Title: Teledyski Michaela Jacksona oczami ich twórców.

Wiem, że Michael pracuje godzinami nad każdym krokiem, aż do chwili, gdy nie musi już myśleć, wykonując go.
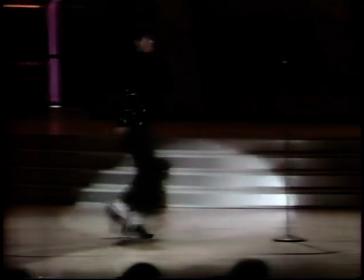Michael Jackson jest tańcem. On oddycha tańcem. Każdy fragment jego ciała żyje tańcem, rytmem i muzyką.
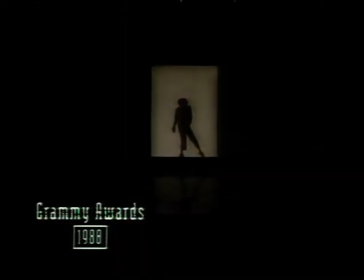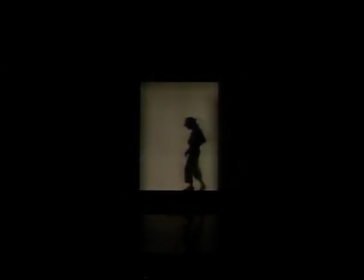Yeah.
Obaj jesteśmy przekonani, że mistrzem filmowania tańca był Vincent Ninelli. Odpowiada na niego technika eksponowania całego ciała tancerza. Oczywiście ważne są zbliżenia, zwłaszcza w przypadku gwiazdy formatu Michaela Jacksona. Ludzie chcą z bliska widzieć jego twarz, wniknąć w osobowość.
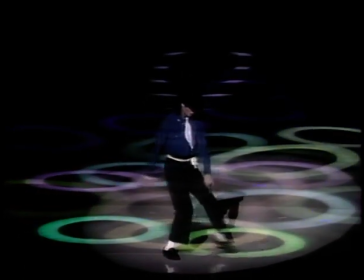5:22 Oba jednak uważamy, że w tańcu najważniejsze jest jak najczęstsze pokazywanie całej postaci.
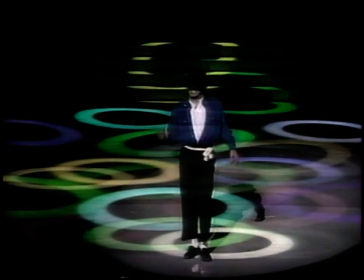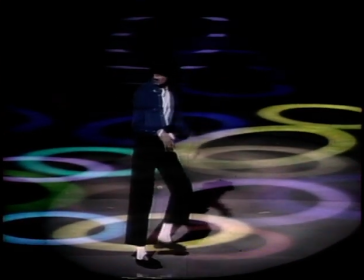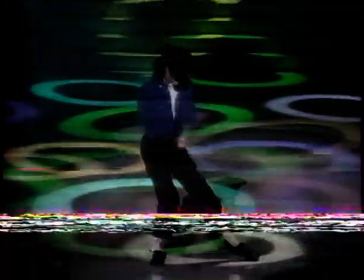5:38 Michael zawsze miał pełno nowych pomysłów. Na tym właśnie polega różnica między supergwiazdą i artystą.
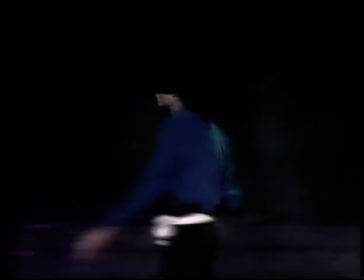5:46 Wprowadzenie czegoś do wideo wymaga znacznego zmysłu artystycznego. Później inni mogą to docenić.
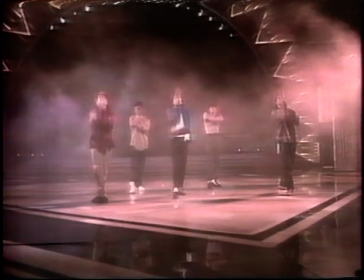5:52 Jeśli jest to hit, wszyscy zaczynają to naśladować.
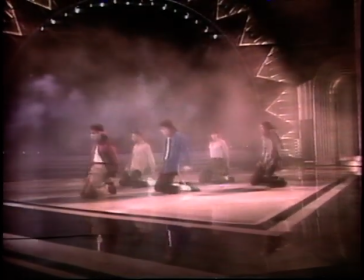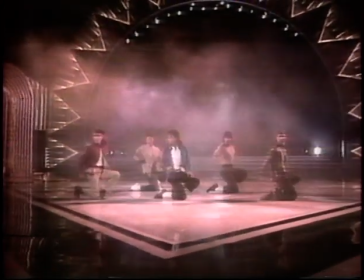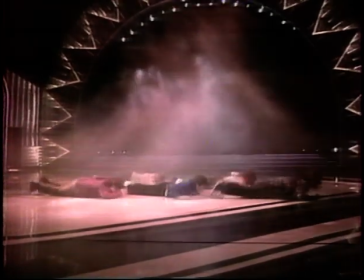6:06 Usiłujemy zaobserwować, co dzieje się w klubach lub wprost na ulicy. Funky, kroki uliczne czy hip-hop.
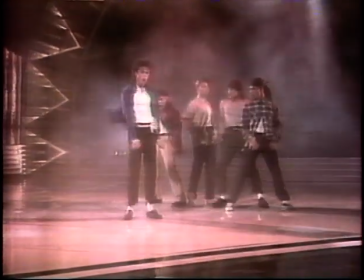6:13 Poprzez artystę udostępniasz je każdemu.
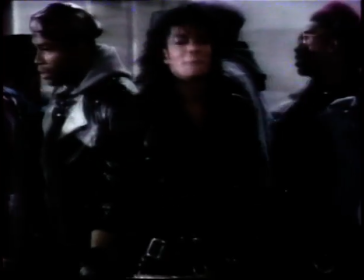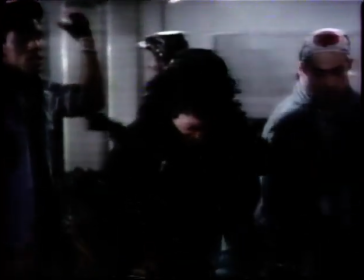6:23 W Bad starałem się połączyć rytm taneczny z muzyką. Michael Jackson jest niewiarygodnym tancerzem.
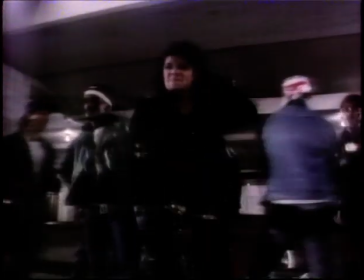6:31 Praca z nim stanowiła dla mnie wyzwanie i jednocześnie sprawiła mi wiele radości.
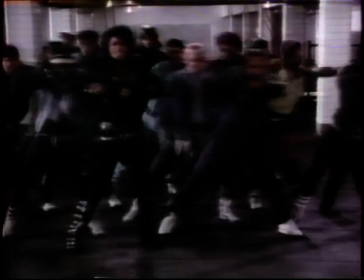6:37 Kąt i ruchy kamery podporządkowane były wyłącznie jego tańcowi.
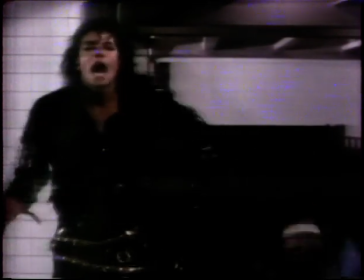6:42 Bez przerwy wsłuchiwałem się w tę muzykę. Starałem się wyobrazić sobie towarzyszące jej obrazy.
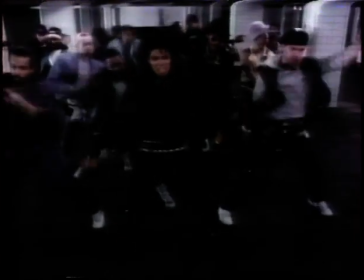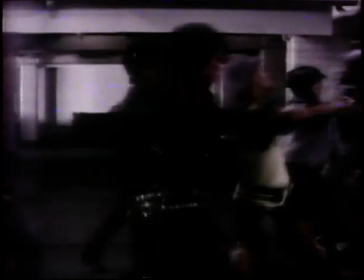Pracując na...
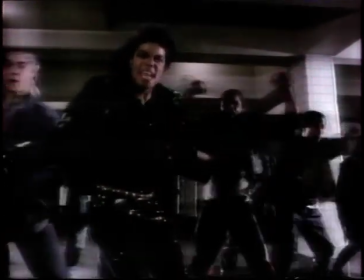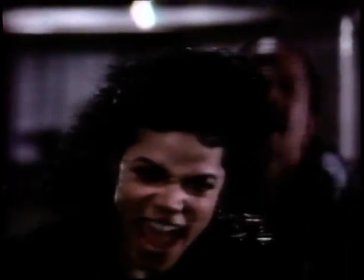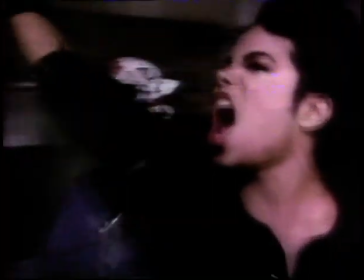7:09 Wiedziałem, że dla tancerzy muszę opracować serię ujęć, w której okrążają Michaela i skręcić na jego zbliżeniu.
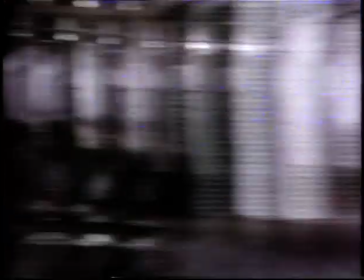7:15 Same kroki opracowano tak, by połączyć je z ruchami kamery. Kamera natomiast również wykonywała taniec, równie istotnie jak tancerze.
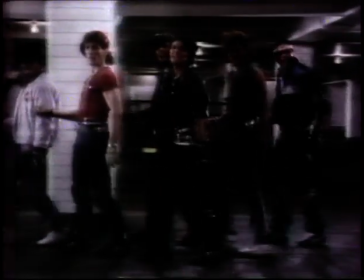7:23 W ten sposób chciałem wyprodukować wideo niemal klasyczne.
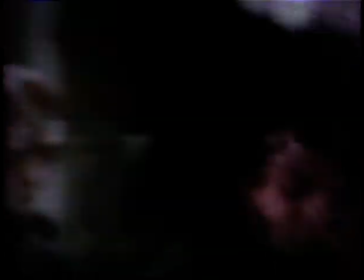7:26 Na tej zasadzie funkcjonowała choreografia w późnych latach 40. i wczesnych 50. w filmach, na których się wychowałem.